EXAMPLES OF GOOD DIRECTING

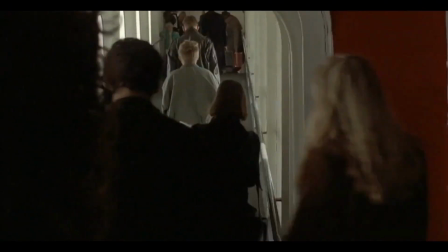0:00 Today I will show you examples of good directing. Each one will be a little different from the previous one, because there are many ways to direct a film well.
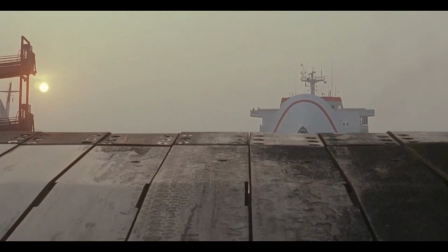0:07 The first example is this scene from the film Three Colors Red, directed by Krzysztof Kieślowski, a Pole who has created many works.
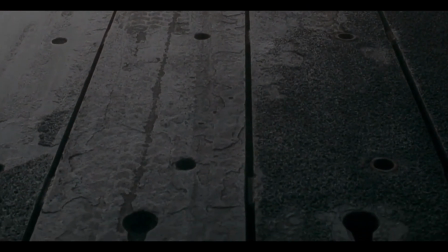0:14 This scene is an example of good use of a static shot. Here, the elements of the presented world adapt to the camera.
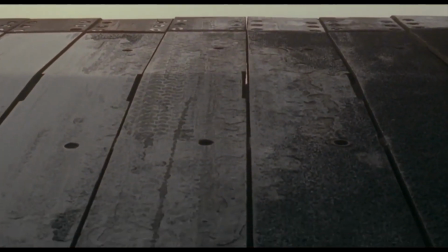0:21 We see a ship, then the platform rises and stops just when a small gap is opposite the camera.
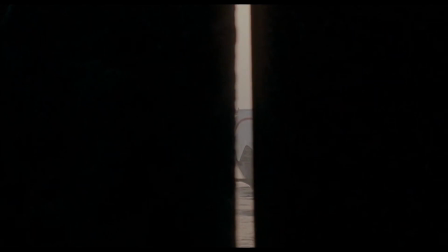0:27 So you can see the ship through it from the perspective of the audience. Static shots are easy to take, but harder to capture nicely.
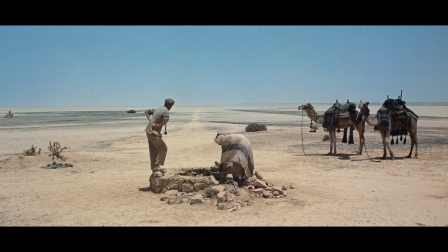0:34 Shots should have a connection and impact on the story being told. For example, the famous recording of someone from below when they have an advantage or from above when they are in a losing position.
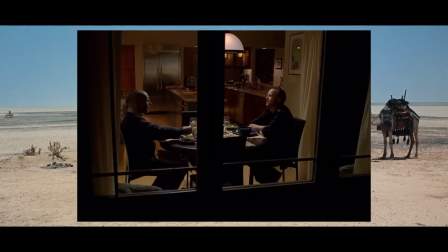0:45 In Breaking Bad, for example, this beam symbolizes the border between Gus and Jesse.
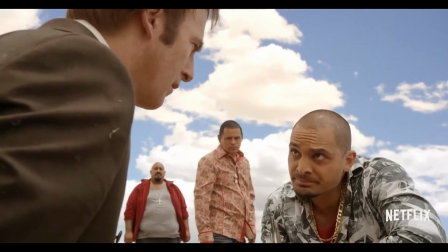0:50 The depth of the frame is also important, which is the case here for example. And there is no depth in this shot.
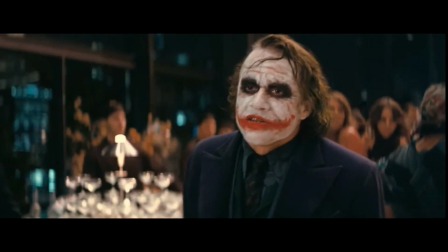0:56 Another way of directing is to adapt the camera to elements of the world. For example, in this scene from Christopher Nolan's The Dark Knight, the cameraman adapts to Heath Ledger.
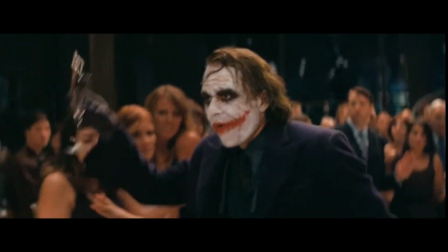1:05 Although this may be a bad example because it is one of the few situations on the sets of great directors when the actor is so good that even the camera has to adapt to him.
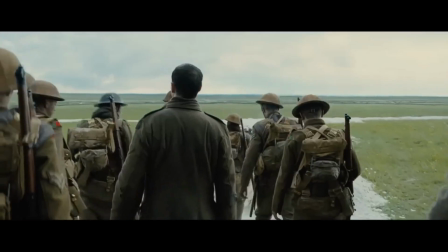1:13 Yeah. Sam Mendes' 1917 is a film that is supposed to feel like one long take.
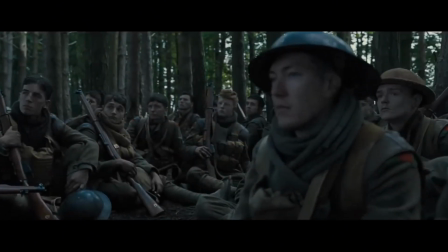1:18 Of course, in reality it is the actors who adapted to the movement of the camera because everything here was carefully planned.
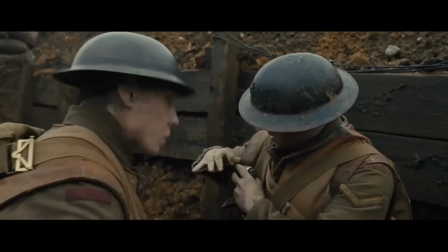1:24 From the viewer's perspective, however, the camera follows the characters who are almost constantly moving, which causes the camera to move as well.
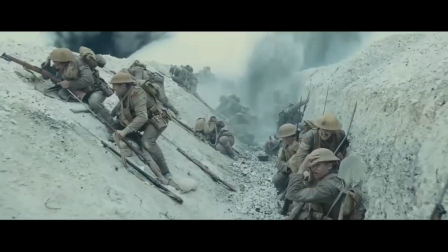1:32 Of course, this film is cleverly stitched together shots, but they are also long in themselves.
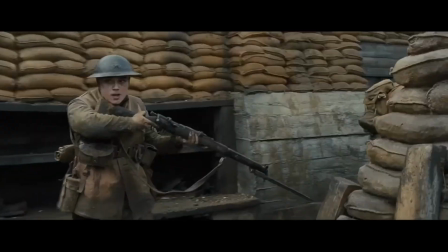1:37 Long takes that are thoughtful and beautiful are a sign that the director and actors have done a good job.
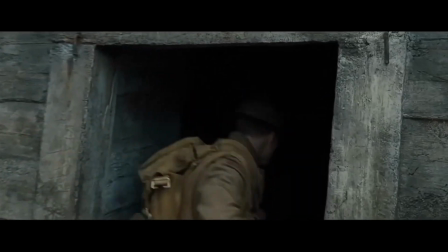1:42 The actors, if they were in the frame, because they had to memorize a lot of lines, or play their character for the entire duration of the shot.
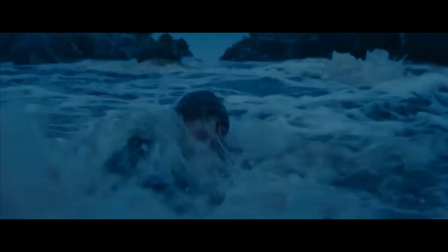1:49 And the director because he directed the actors well because that is one of his main tasks.
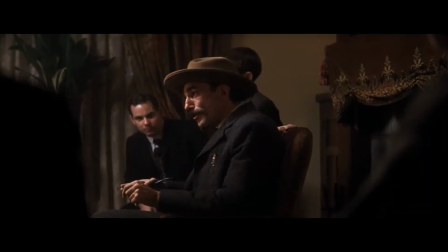1:54 For example, in the film There Will Be Blood by Paul Thomas Anderson,
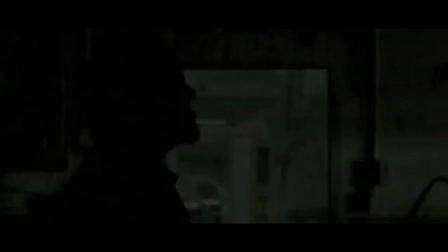1:58 the number of shots is limited and that is a good thing. Quick cuts are usually a sign of a bad director who cannot direct actors for a long time.
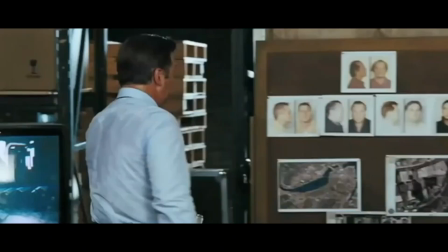2:06 But of course there are exceptions, for example the film The Departed by Martin Scorsese, for which he won an Oscar.
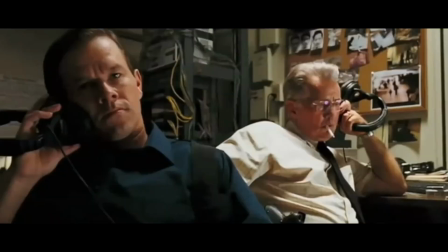2:11 This film has many cuts and quick shots, but it does not matter, because it is a deliberate artistic device in which the shots are beautiful.
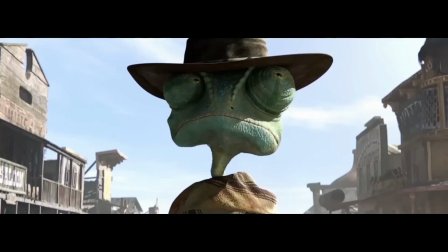2:18 There are films whose main advantage is beautiful shots, each of them a freeze frame is suitable for a competition for the most beautiful photos.
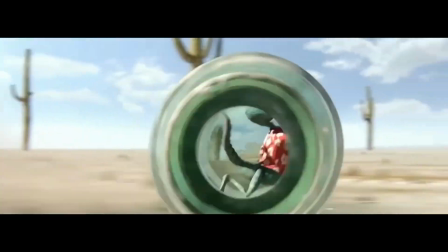2:26 One such film is the beautiful animation Rango by Gore Verbinski.
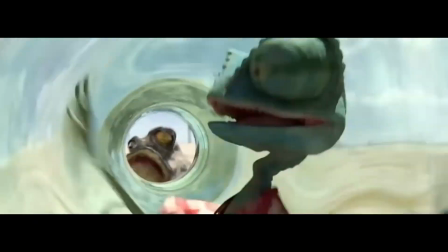2:30 But good direction does not have to include beautiful shots and not every freeze frame has to be beautiful.
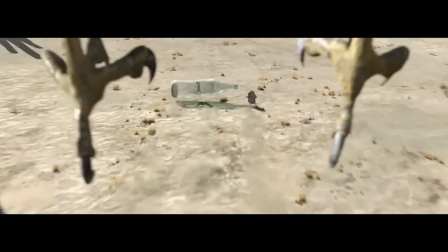2:35 As Spielberg fans certainly know, there should be depth in the frame and the camera movement must be thoughtful.
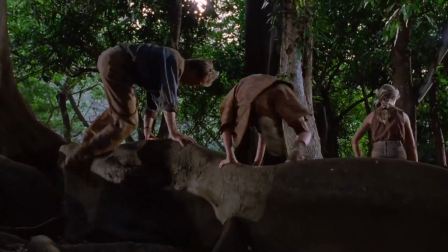2:41 Never come out and play on your computer. I'm a hacker. That's what I said. You're a nerd.
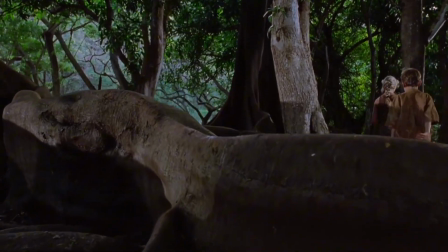2:46 I am not a computer nerd. I prefer to be called a hacker. Oh, God.
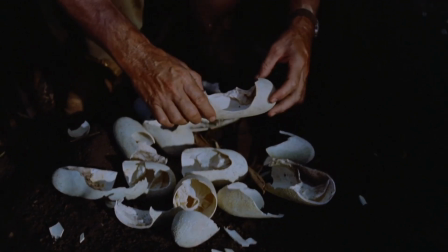2:54 You know what this is?
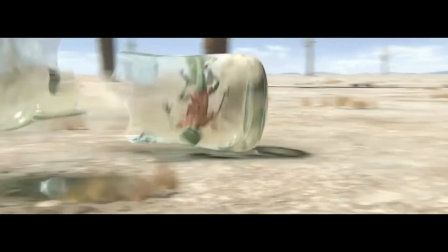2:58 Another way of good directing is to cope despite difficulties, e.g. low budget,
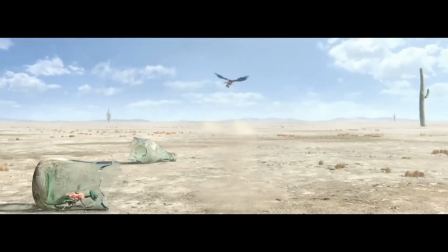3:03 and to use various tricks perfectly and creatively, e.g. practical effects. Sam Raimi managed this perfectly, creating Evil Dead.
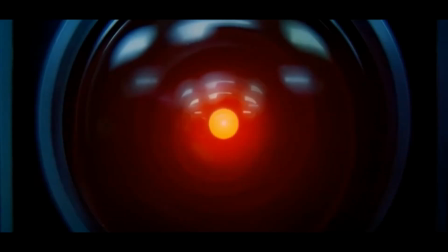3:11 Stanley Kubrick, thanks to 2001, A Space Odyssey,
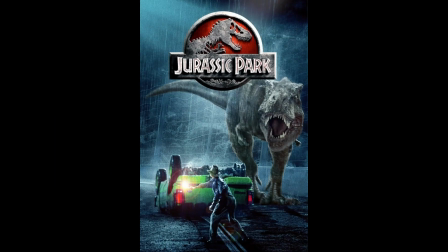3:16 transported viewers to space, and Spielberg, thanks to Jurassic Park, allowed viewers to believe in dinosaurs walking in front of the screen.
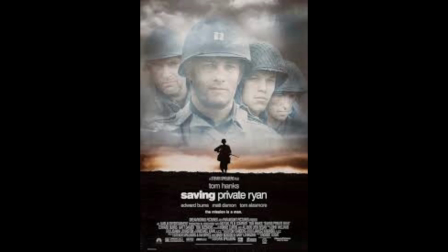3:23 And in Saving Private Ryan he showed the real tragedy of war, which Ridley Scott later did in an equally good way, creating Black Hawk Down.
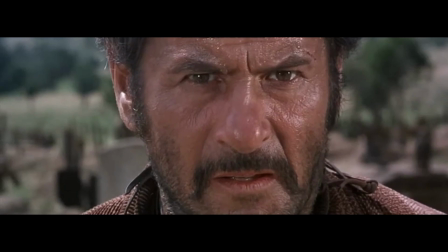3:31 Some directors can visually hint at what will happen later in the film and some are already recognizable thanks to frequently used treatments.
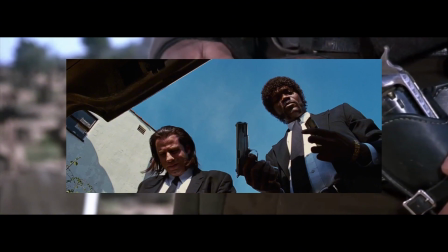3:38 For example, Quentin Tarantino for shots from the car *S trunk, and Sergio Leone for close-ups of the eyes.
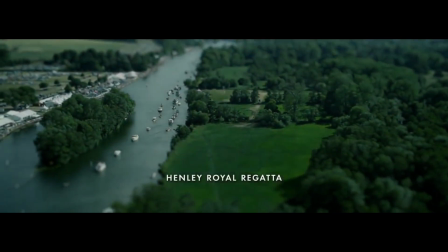3:45 Some shots from well-directed films complement each other. For example, this scene from The Social Network by David Fincher in which the shots are mutual,
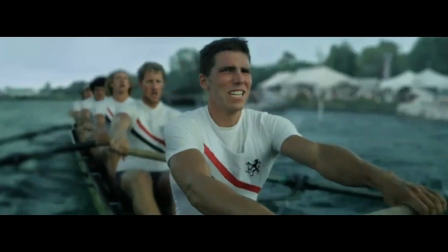3:54 we have a shot of one team and a moment later we have an almost identical shot of the opposing team.